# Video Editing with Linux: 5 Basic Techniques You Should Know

Hi there and welcome back. My name is Gardner. I've been running a YouTube channel called Gardner Bryant for the last seven years. In that time I've made a career out of video editing and I wanted to share some of the tips and tricks that I've learned with you. In this video we're going to talk about the basic tools of video editing. Cutting, organizing, and finding your rhythm. The first thing that you should know is that in this video everything we're talking about is more related to the craft of video editing than it is the actual software that you use. If you have a good understanding of the techniques that I'm talking about in this video, then it doesn't matter what software you use. In all honesty, you could edit a Hollywood movie using Caden Live, or you could make some of the worst content that you could imagine using the quote-unquote professional stuff. First, let's talk about cuts. There are various types of cuts, and the one that you end up using is going to be situational to the story that you're trying to tell. It's going be up to your better judgment and experience to decide which cuts belong where.
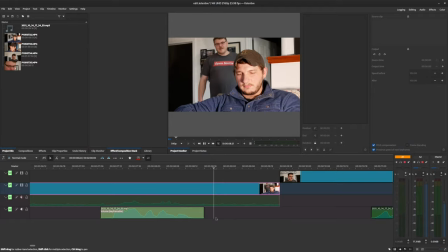60s
First up, let's talk about the straight cut. The straight cut just goes from one piece of footage to another. You can go from a talking head segment to a reenactment. You can hop from one scene to another.
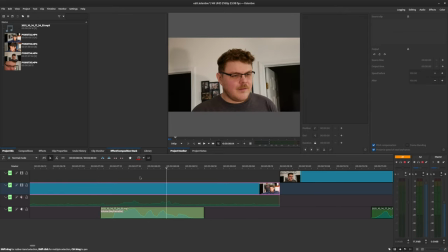72s
This is the most basic kind of cut. Next up we have the J-Cut.
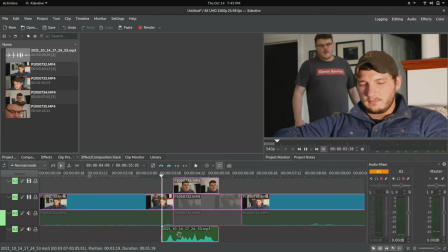76s
The J-Cut uses the audio from the next scene to signal that a cut is about to happen. You've seen this kind of cut many, many times. The J cut provides a bit of motivation for cuts.
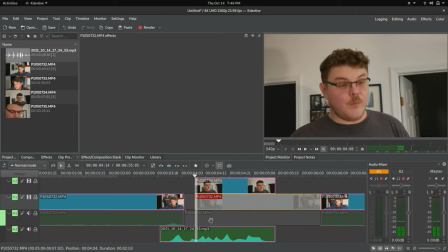88s
I like to use this kind of cut a lot, where I'll start talking in a sentence while b-roll is being shown on screen, and then I'll cut to myself actually talking to the camera mid-sentence. Next up we have the L cut.
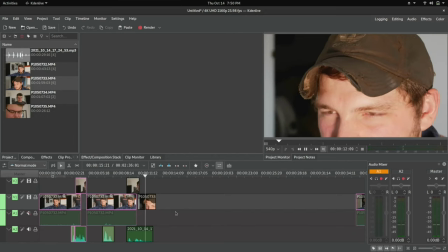100s
This is when the video cuts to another scene just before the audio follows suit. L cuts are the opposite of J cuts. Next up, we have the jump cut, which is not to be confused with the J cut.
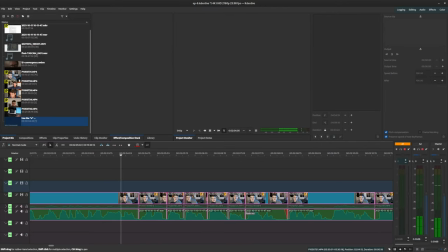113s
The jump cut removes parts of a single clip. This can be useful to show the passage of time.
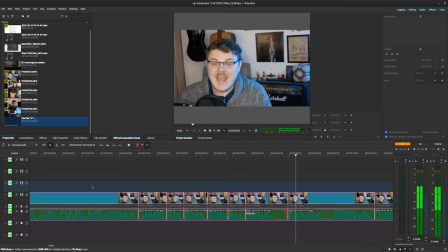118s
And this is also a quite ubiquitous technique on YouTube. Something like this is a jump cut.
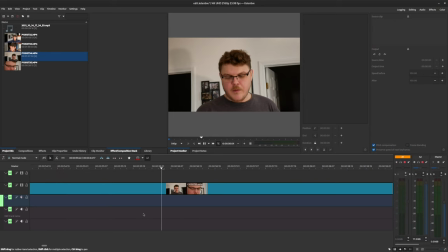127s
The action cut, or motivated cut. A motivated cut uses action or movement in the scene to transition between two clips. This is a great way to convey rhythm and keep the viewer's eye engaged. So those are the most common types of cuts that you're going to use in your video editing career. Each one of them has its own kind of unique feel to it and can be used in any number of ways to effectively convey meaning and story. Now that we have those concepts under our belt, let's actually take a moment and explore how we could use them in a single narrative.
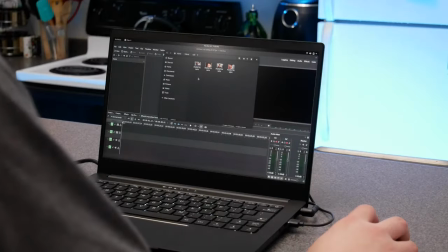162s
All right, so we have this footage here.
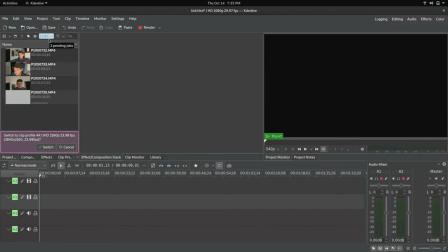166s
We're going to copy that in, and we're going to actually switch to the correct profile here.
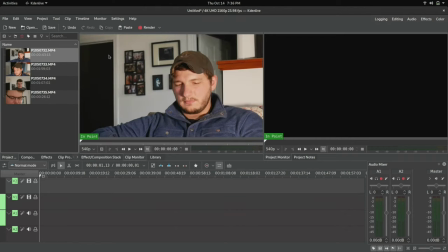172s
So essentially what we want to do is find the best version of these clips, and we can scrub through here, and you can hear the audio quality is pretty bad.
Luke, did you get the dishes done? I know you can hear me.
So we want to come in when I'm just off screen here.
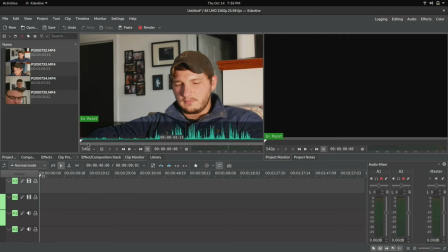193s
So we'll put an in point by hitting I. We're going to play through.
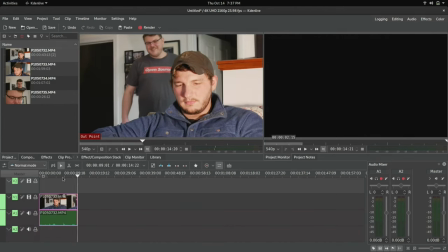203s
Okay, so then what we can do is hit comma, and we'll put that right in our timeline. And that's going to be the basis for this conversation that we're going to do here.
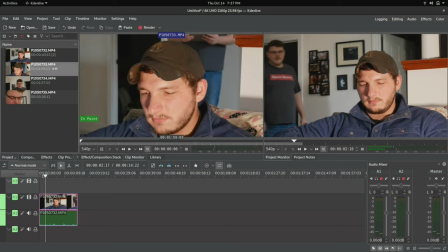212s
Now we're going to go through this footage. And so, okay, that's a pretty good take right there. So what I'm going to do is I'm going to mark that.
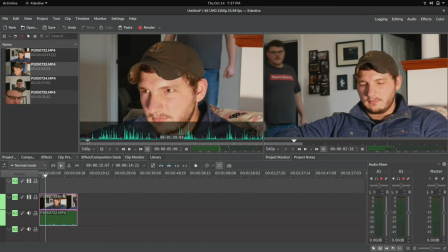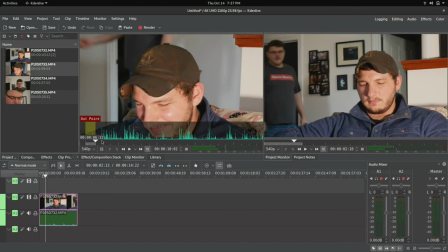240s
So we'll mark that here. I like that take. We'll go through and do a couple more here.
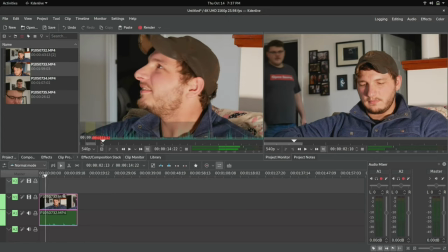246s
You can actually, you can add markers using M as well.